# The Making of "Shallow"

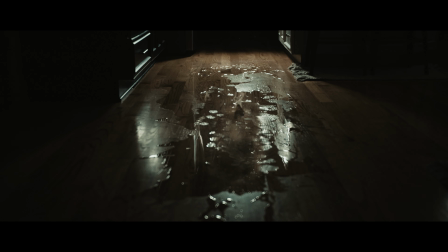0:00 So we released a new horror short, and we were actually crazy enough to make it about water.
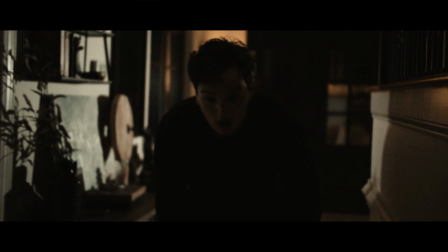0:04 Somehow it all worked out, and there's a ton to talk about this little short film, so I will be taking you through how we made our short film, Shallow.
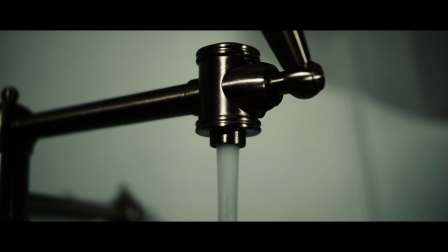0:16 This film was a huge challenge because of one main reason, which is water.
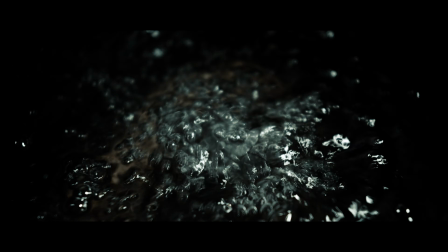0:20 See, the tricky thing about filming water on a flat surface is that if you don't position the light the correct way,
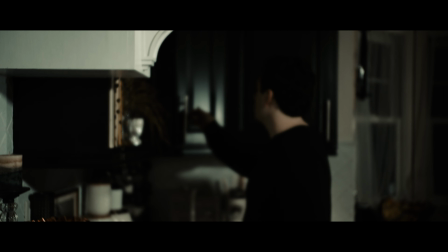0:26 then it just won't reflect anything off the light and just won't show up in camera, so this was something that took a lot of thought and planning.
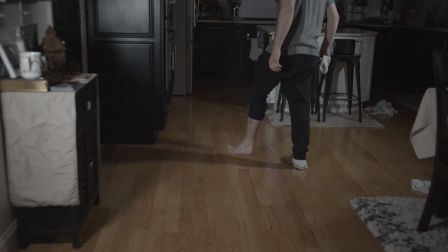0:32 I took a bunch of test shots, but quickly realized that when lighting the scene normally, the water didn't show up in the shot at all since there were no light reflections going against it.
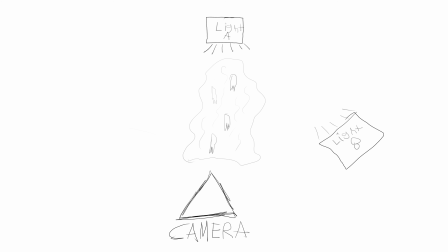0:40 I had to compromise the lighting to fix this by positioning the light directly across from the camera and putting it as low to the ground as possible.
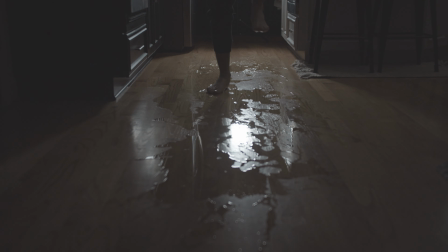0:47 This now made the water visible on camera, and I ended up just using this test footage in the actual shots since it looked pretty good.
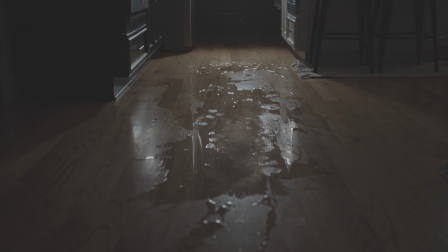0:53 To make the splashes appear, it was a few different techniques combined. For this lockdown shot, it was way easier since no tracking was needed.
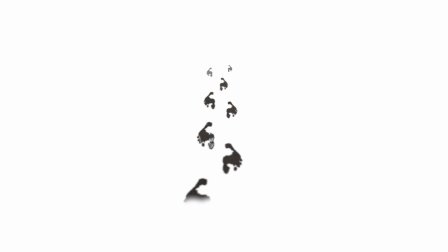1:01 In Photoshop, I created the outline of the foot, and for the splashes,
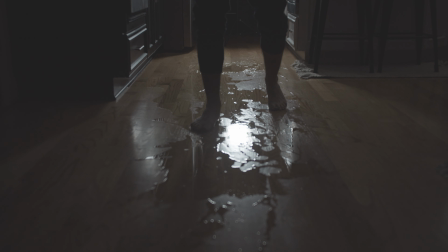1:05 it's a CG splash and a practical one that I recorded with my own foot just to get a basis of how it will actually look,
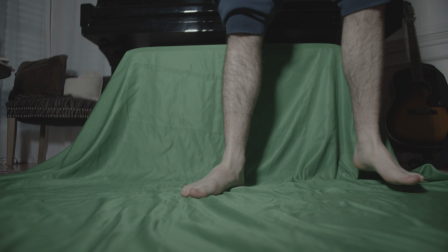1:12 and I aligned them with each foot as they moved. I filmed the leg by setting up my green screen and just stomped down with one leg.
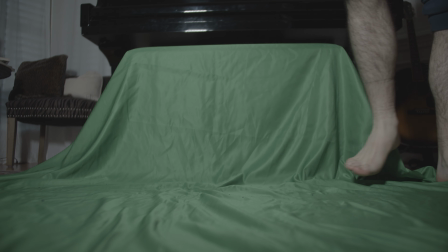1:19 I keyed this out, blurred it a ton, and added levels to darken it all the way to black, and then flipped it for each footstep to properly match the reflections.
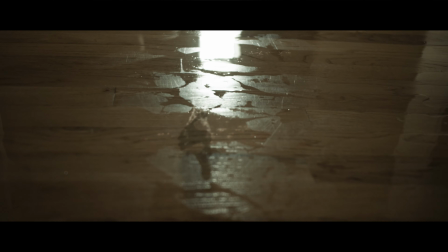1:27 Next and more challenging was the moving shot of the feet appearing.
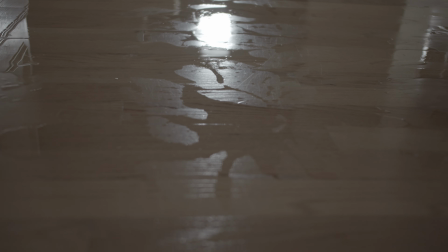1:30 I did this again by positioning the light correctly, pouring out the water, and then I did a camera track in After Effects. I repeated the same process as the lockdown shot and changed the splashes to make them feel a bit different. I love the way these turned out, and this shot in particular feels extra real since it's actually moving.
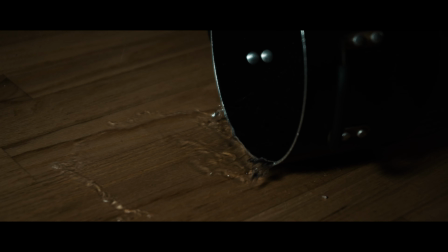1:47 To make Frank get bloated with water, I tracked his face and animated the swelling with Liquify using the actual bloat tool.
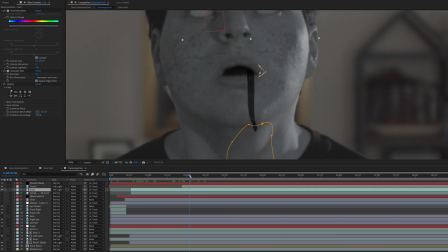1:54 I also attached a CG blood asset to the mouth and turned it black for a slimy effect.
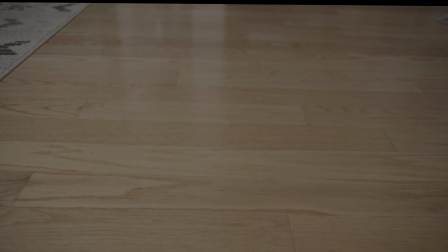1:59 For the levitation, I shot 2 plates, one clean with the camera moving, and then one action with the same movement.
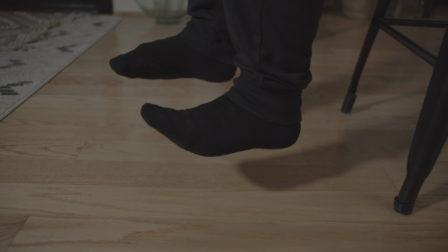2:06 For this, Frank was holding himself up on the infamous stool that we always have him lay on,
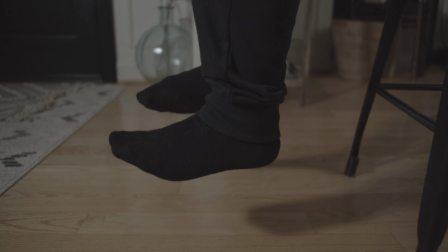2:11 and my idea was to paint out the stool, but the shadows were just not working in my favor,
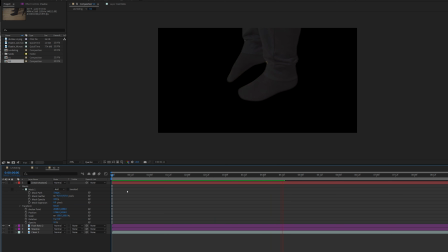2:16 so it just didn't work. And instead, I had to roto out his legs, fake a shadow, and put that on the clean plate.
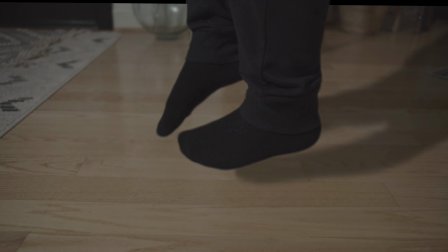2:25 I think the reason why it looks passable is since the lighting was the same since we filmed it in the same environment,
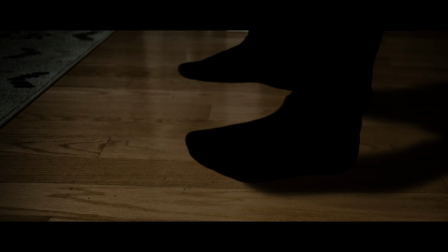2:32 but I think if we did it over a green screen, it would not look as good.
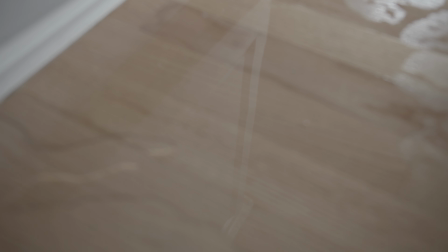2:35 For the reflection scare, I just shot the water reflection and then filmed Frank from a back angle and a front angle,
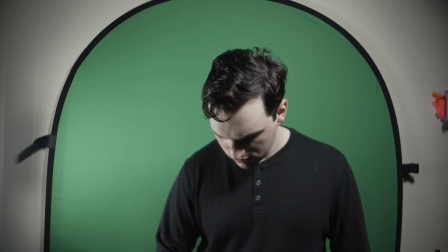2:42 both in front of the green screen to make his reflection and the over-the-shoulder shot.
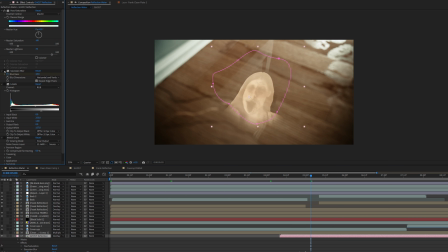2:46 The apparition was a bit hard to make fit in the environment, but I did this with a bit of color grading and blur, and the actual apparition itself was purely made in Photoshop.
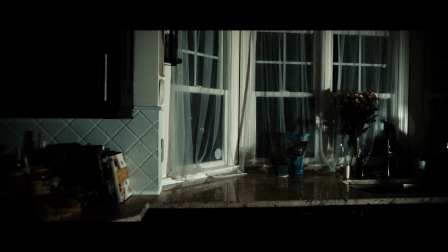2:56 As always, Frank killed it with the score and brought what we call the Frankie Classic, and the sound design was really fun for me to create, especially since I got to work with water sounds.
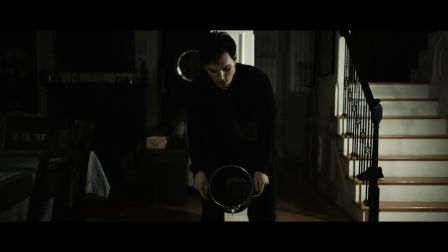3:04 This is definitely the shortest film we've ever made, but still packs all of the classic BHP things that we love, like these moments.
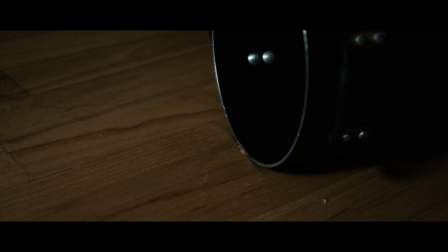3:14 We're trying to make films more frequently, so I hope to see you guys sooner than later in the next one.
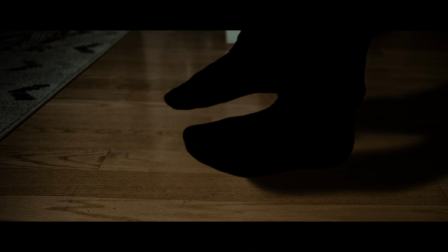3:19 Thank you for watching.